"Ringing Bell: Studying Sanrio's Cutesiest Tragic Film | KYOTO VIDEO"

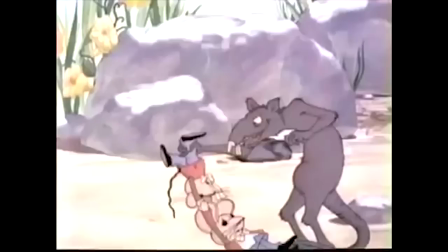1012s
And while technically more upbeat than Ringing Bell, it still doesn't shy away from heavier topics.
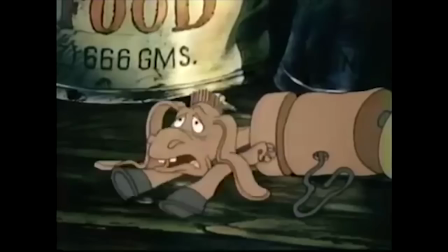1019s Oh, Ralphie my boy, he's spare parts.
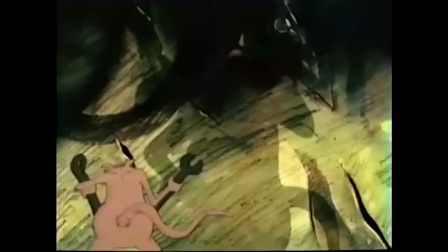1024s No, no, I'll work, I won't complain. Honest, I'll… no, no, no, please don't!
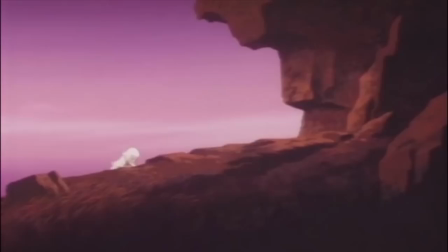1033s
Geez, the 70s.
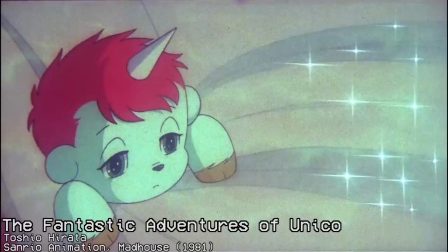1035s
There's no exact numbers for Ringing Bell's success, but it was at least a modest hit considering that Sonryo would keep producing animated films,
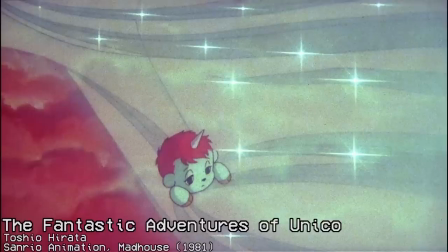1044s
including the other sad children's anime film about a poor tiny creature that we've already covered on this show.
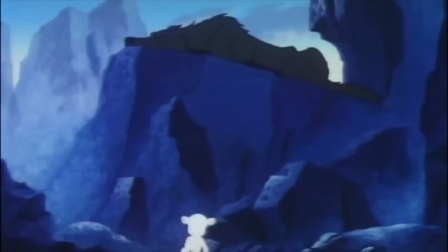1050s
Ringing Bell was not just another Sonryo film, it might have actually been THE Sonryo film.
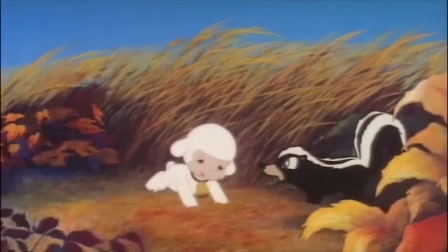1055s
Not just as a means to push storybooks and other merchandise, and yes there was cheer and swag,
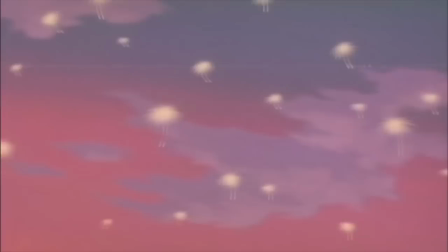1061s
but also the basis for future Sanrio features in terms of direction and animation.
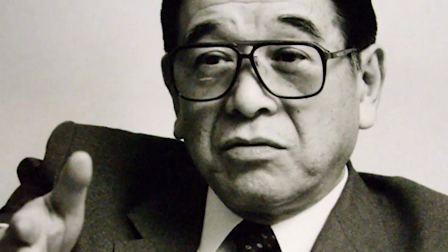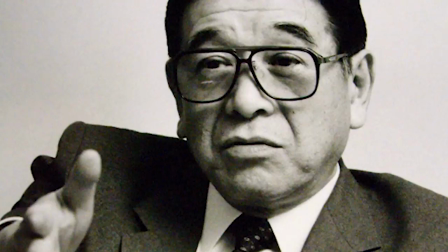1071s
Shintaro Tsuji, despite his position as an executive,
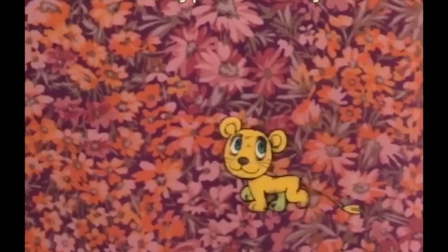1074s
truly believed that the animators and directors were the real stars of an animated movie, and should be uplifted as such to ensure a quality product.
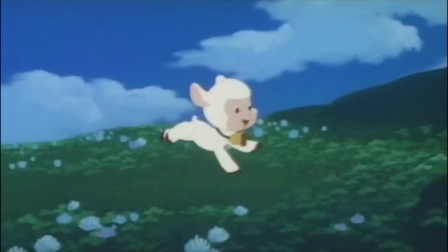1083s
This is why he put Yanase in charge of Little Jumbo as Tsuji trusted him the most.
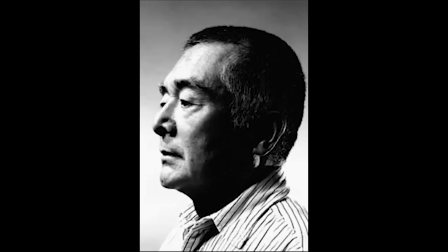1088s
But for Ringing Bell, Yanase only did the story and the songwriting for the Tragic folk songs that play throughout the film.
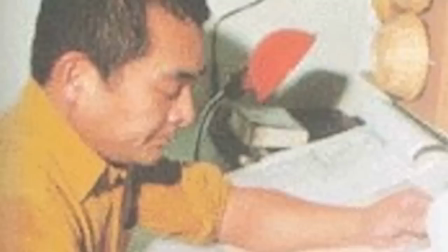1095s
The real brain behind Ringing Bell is director Masami Hata.
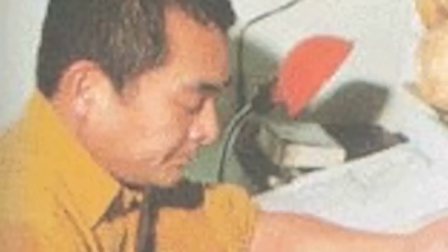1099s
Born in Taipei, Taiwan during the Japanese occupation on November 5th, 1942, Hata always had dreams of becoming an artist,
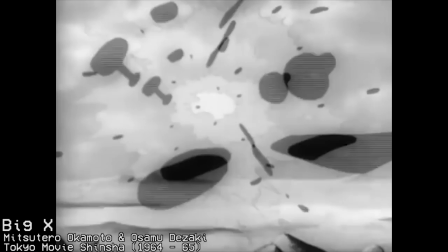1107s
but he ended up dropping out to pursue a career in animation and take a big risk of joining a brand new studio called Tokyo Movie Shensha.
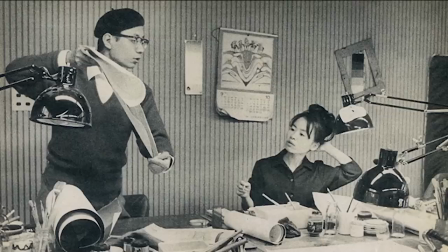1116s
There he worked on their first project, a TV adaptation of Osamu Tezuka's Big X. Apparently,
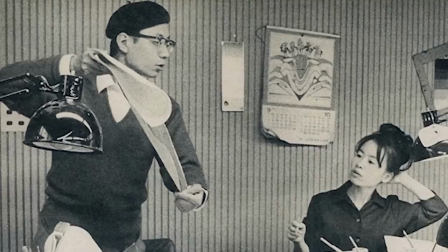1122s
his work was so impressive that he got the attention of Tezuka and was offered a chance to transfer over to his studio,
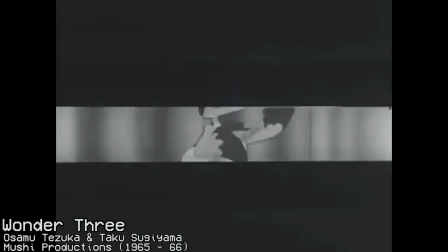1128s
Mushipro. Hada accepted and that allowed him to be promoted from animator to episode director.
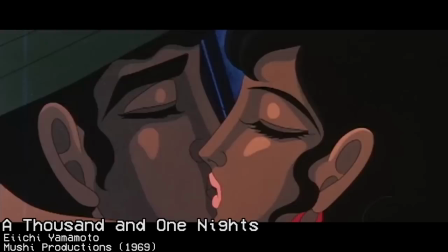1134s
He directed and wrote scripts for episodes of Wonder 3, Princess Night, and Tomorrow's Joe. He also did work on Tezuka's incredibly ambitious and ill-fated Anime-Rama trilogy.
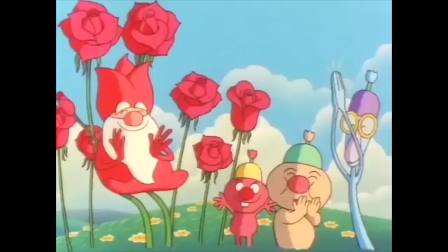1144s
Somehow he made his way to Sanrio's new animation division and ended up co-directing Little Jumbo with Yanase.
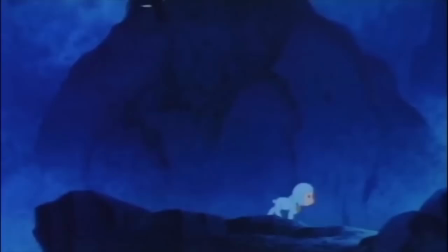1150s
And it was his talent for storyboarding that got him the director's seat for Ringing Bell and he's a significant part of why the film is so effective visually.
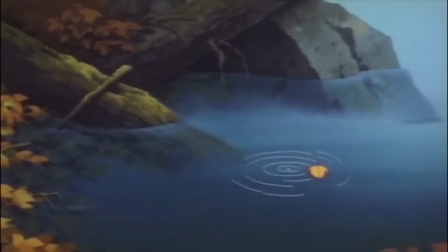1161s
Hada and his team worked to create something that harkens back to the Disney shorts of old, which Tsuji encouraged. Hada's boarding is one that showcases nature in all its grandeur and its harshness.
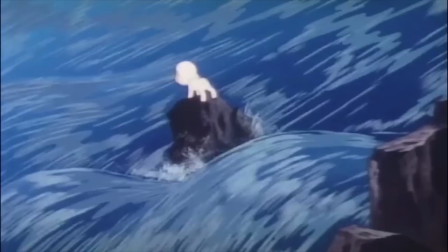1173s
It can be both beautiful pastoral panoramas as well as jagged, unforgiving environments Tying into the theme of nature's duality.
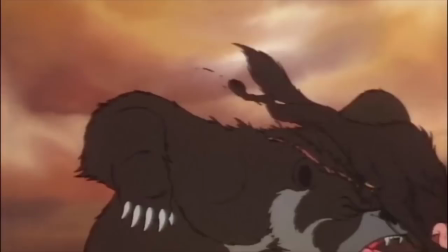1181s
Hada also deserves credit for making Ringing Bell a very vicious film while also not spilling a drop of blood.
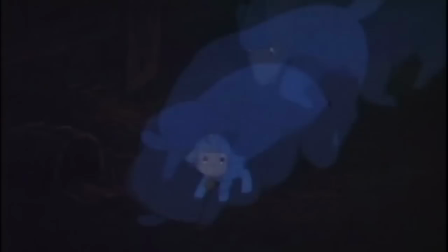1187s
As harsh as this scene is, it still technically falls into the G rating.
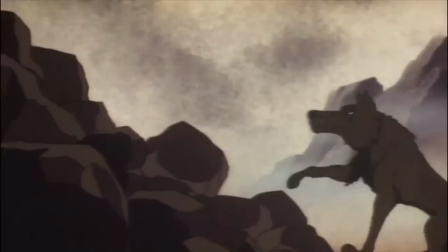1202s
It's violent, but not gruesome. But going back to that Disney comparison, Tsuji really wanted Sanrio to imitate that whole model of animation.
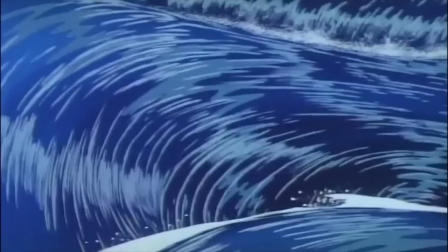1211s
Right down to assigning animators to do specific characters over specific cuts like how it's usually done in the anime industry.
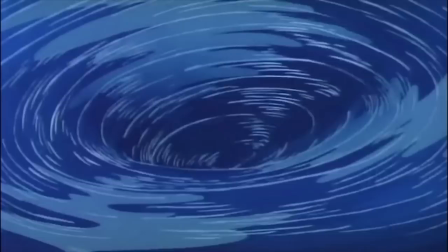1218s
I don't know whether or not this model was used for Ringing Bell, but the shortlist of key animators did an amazing job with the character animation.
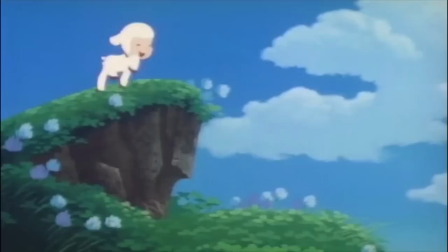1225s
One of whom was Toshio Hirata, whom we've talked numerous times on this show, who is said to have done a lot of young Chiren's animation.
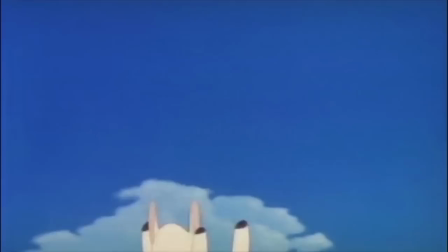1232s
Chiren's character animation in general is very much in the nine old men mold of squash and stretch expressiveness. It reflects a childlike innocence in the beginning and is even used well to convey drama
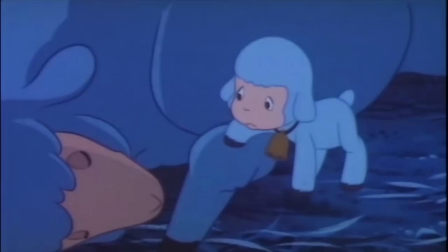1243s
when Chirin discovers his mother is dead and his reaction is one of primal sadness.
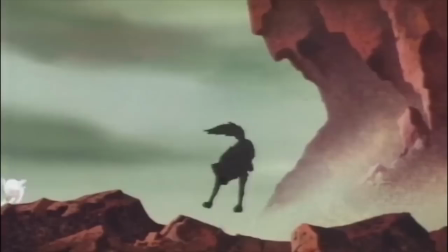1261s
And that animation evolves with a story.
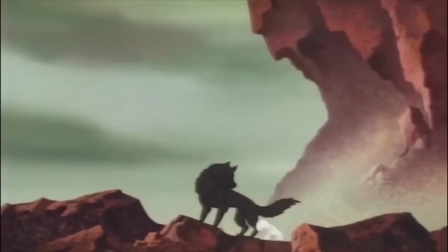1264s
The more Chirin grows older and trains with woe, the more his animation loses its soft squishiness and turns sharper and more brutal.
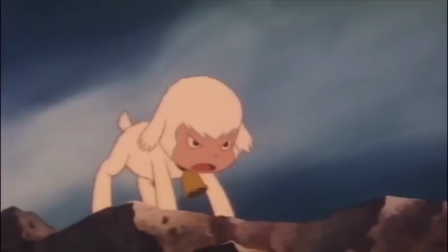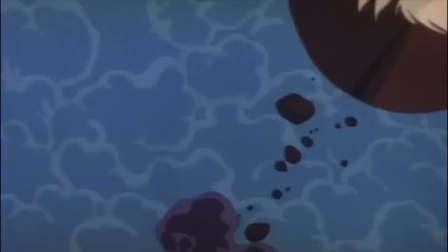1279s
A detail we can credit to other key animator Sadao Miyamoto, who animated most of the action scenes for this film.
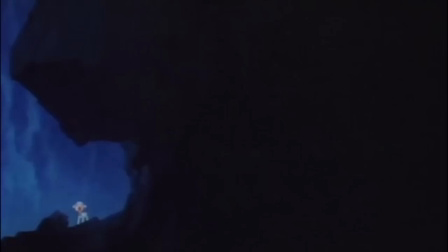1285s
Voice acting is also a factor that sells you on the film's pathos.
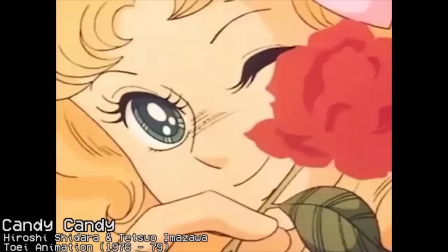1289s
Minori Matsuhima, best known for playing the title character in the shoujo classic Candy Candy plays young Chiren,
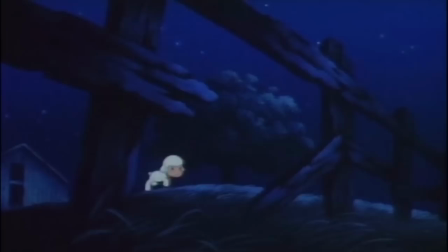1295s
giving a performance that embodies an innocent Shattered, a child clearly struggling to grasp his mother's sudden death.
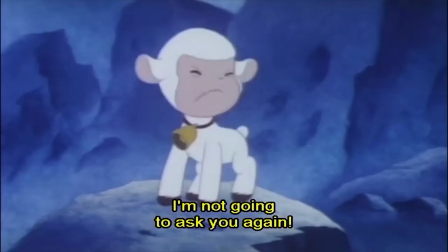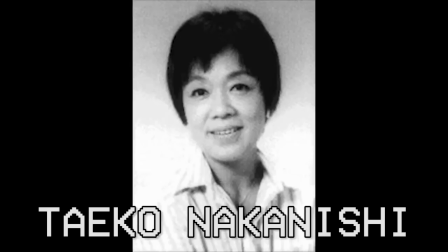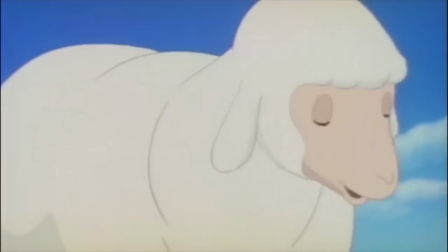1311s
Taiko Nakanishi plays Chirin's mother. Her voice is very tender and loving like how the ideal mother should sound, which elevates the tragedy of her sacrificing her life to save Chirin.
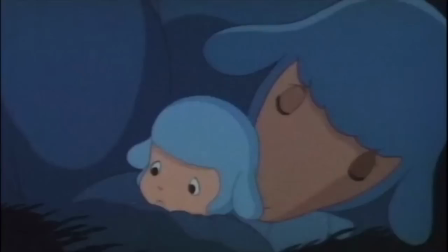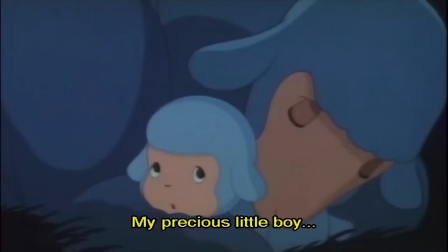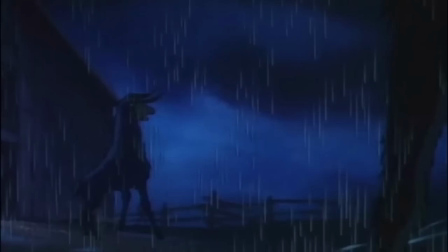1333s
Playing adult Chirin is Akira Kamiya, portraying him as cold and harsh but still having that vulnerability to him that comes out when the moment is right.
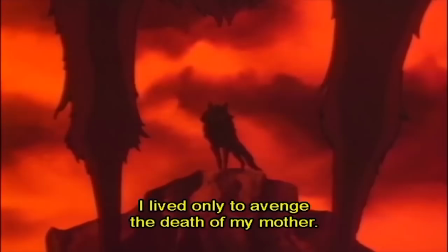1341s
Appropriate being that Kamiya's best known role was motherfucking Kinshiro, see that Fist of the North Star reference wasn't just for show.
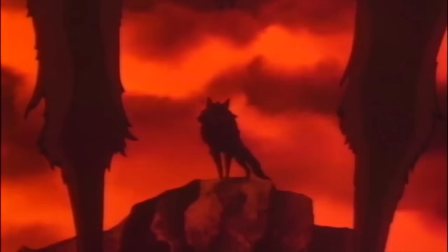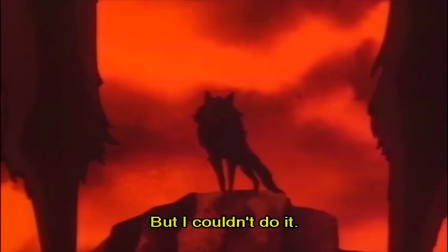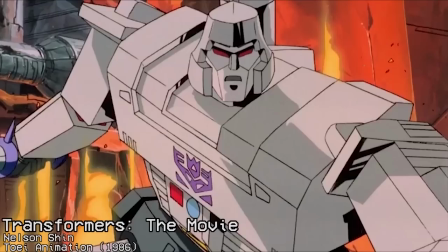1362s
And Seizo Kato, an actor and voice actor who specializes in deep voiced villains, plays is Woe.
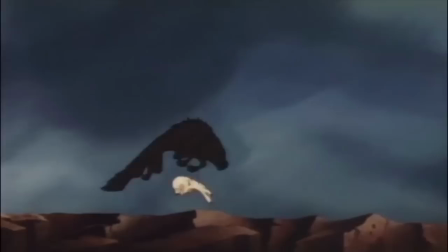1369s
Knowing his background, he could have played the villainous role up a lot more,
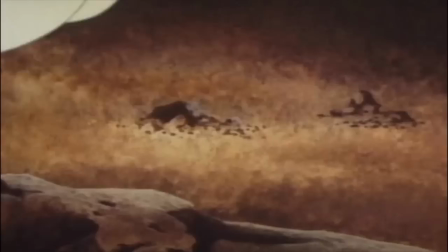1372s
Mikado finds that happy medium where he's clearly a dark force in Chiren's life but has a voice more like a stern old martial arts master.
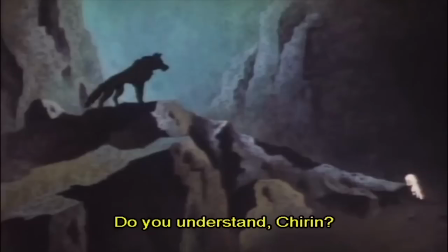1380s
The kind of voice that you can understand why Chiren found a father figure in him.
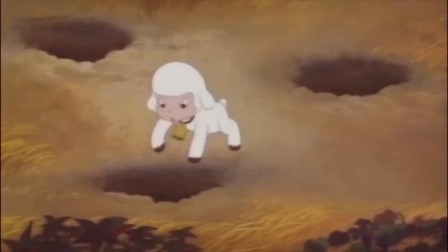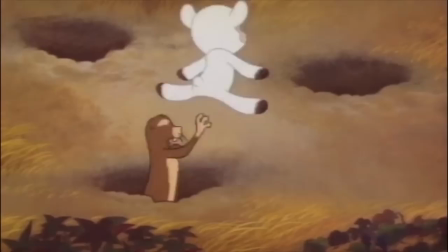1396s
The English dub though is historically unique as it was recorded shortly alongside the original Japanese.
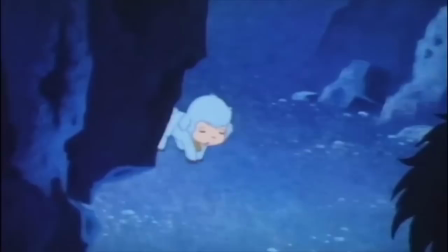1403s
This was due to Shintaro Tsuji's wanting Sanrio's movies to get more international releases and Ringing Bell was no exception.
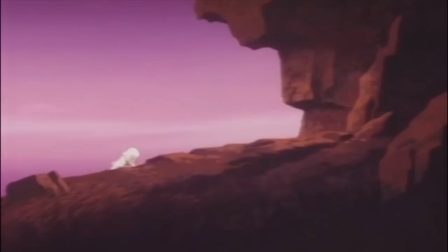1410s
Ironically, the film did find itself banned in certain countries for its violent content.
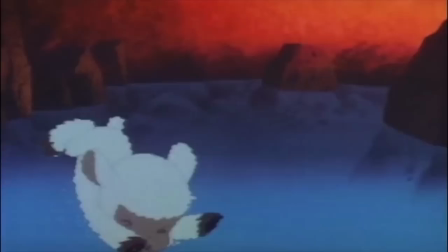1416s
Oops. My opinions of the dub is that it's totally serviceable, especially with how the voice actors were given directions to try to match the line readings of the original Japanese as much as possible,
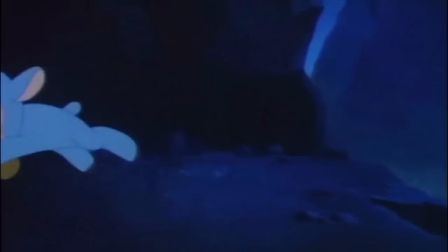1426s
but it still has certain choices that reek of Saturday morning cartoon thinking.
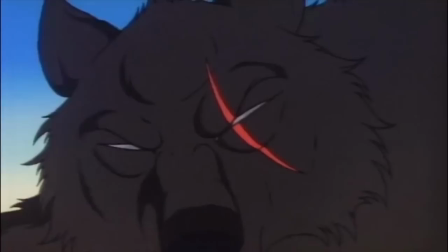1431s
Like, Woe's character is pretty straightforward, we don't need to give him a voice filter.
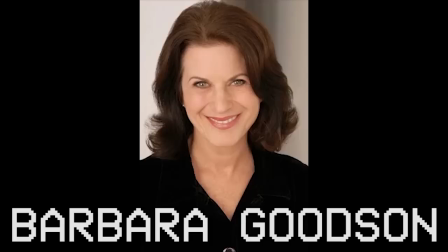1436s What's a runt like you bothering me for?
Two actors I want to highlight, the first being Barbara Goodson, who channels similar energy to Matsuhima's performance,
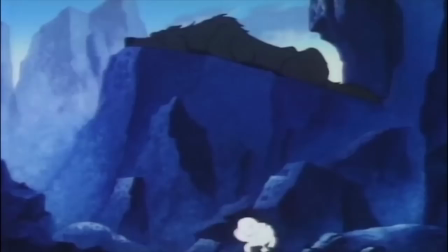1445s
probably the reason why she got invited back on future Sonryo movie dubs.
Look, how does this sound?
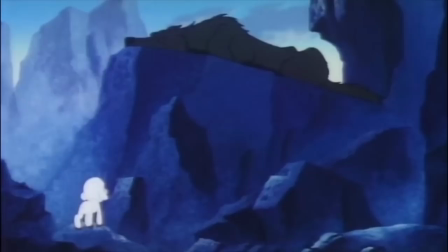1451s If things don't work out, feel free to go ahead and eat me! No hard feelings!
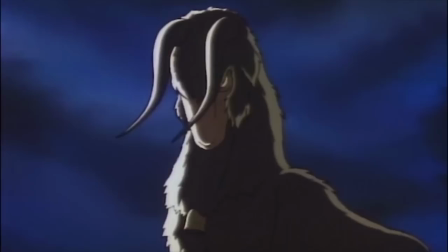1456s
And Greg Berger as adult Chiron, whom I only want to bring up because that's Corn-Fed Pig playing the adult Ram.
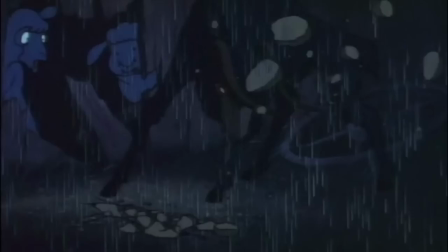1463s
One of the voice actors from Duckman was in an anime. That's wild to me.
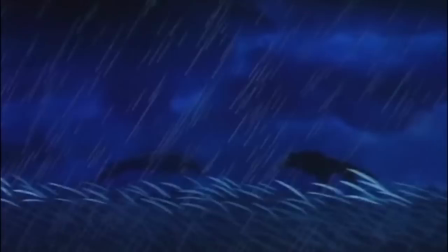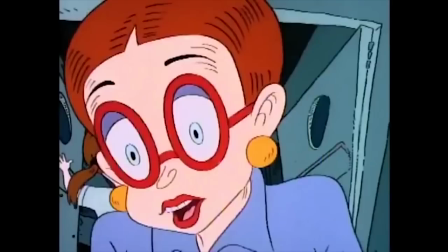1476s Would it be forward to tell you that your voice is of the sirens, your breath is of the lilacs, and your skin is of the soft downing wool of a newborn lamb?
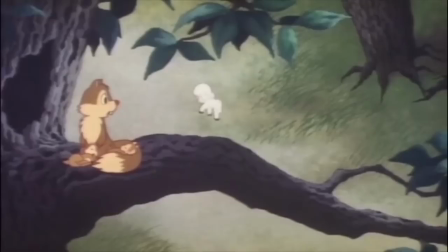1483s Yes it would! What if I told you you had a great rack?
So from its history, to its animation direction, to its voice actors incredibly poignant performances,
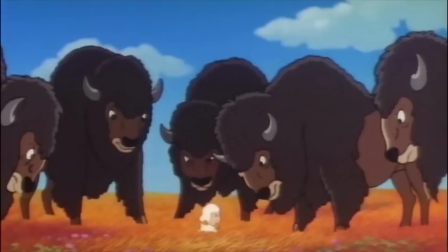1491s
I'm sure that's enough to convince you, the audience, that Ringing Bell is working as designed, right?
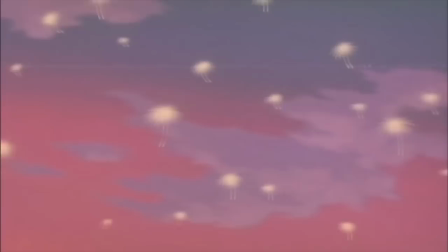1497s
But I have a feeling that in order to really convince you, we gotta go deeper.
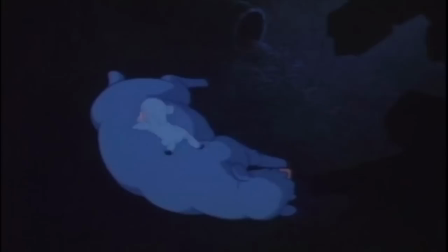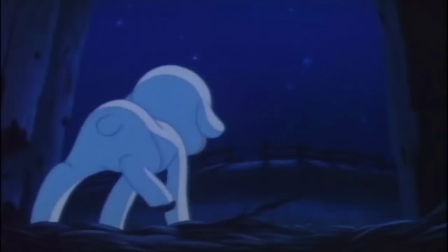1507s
So what is the central conflict of ringing bell?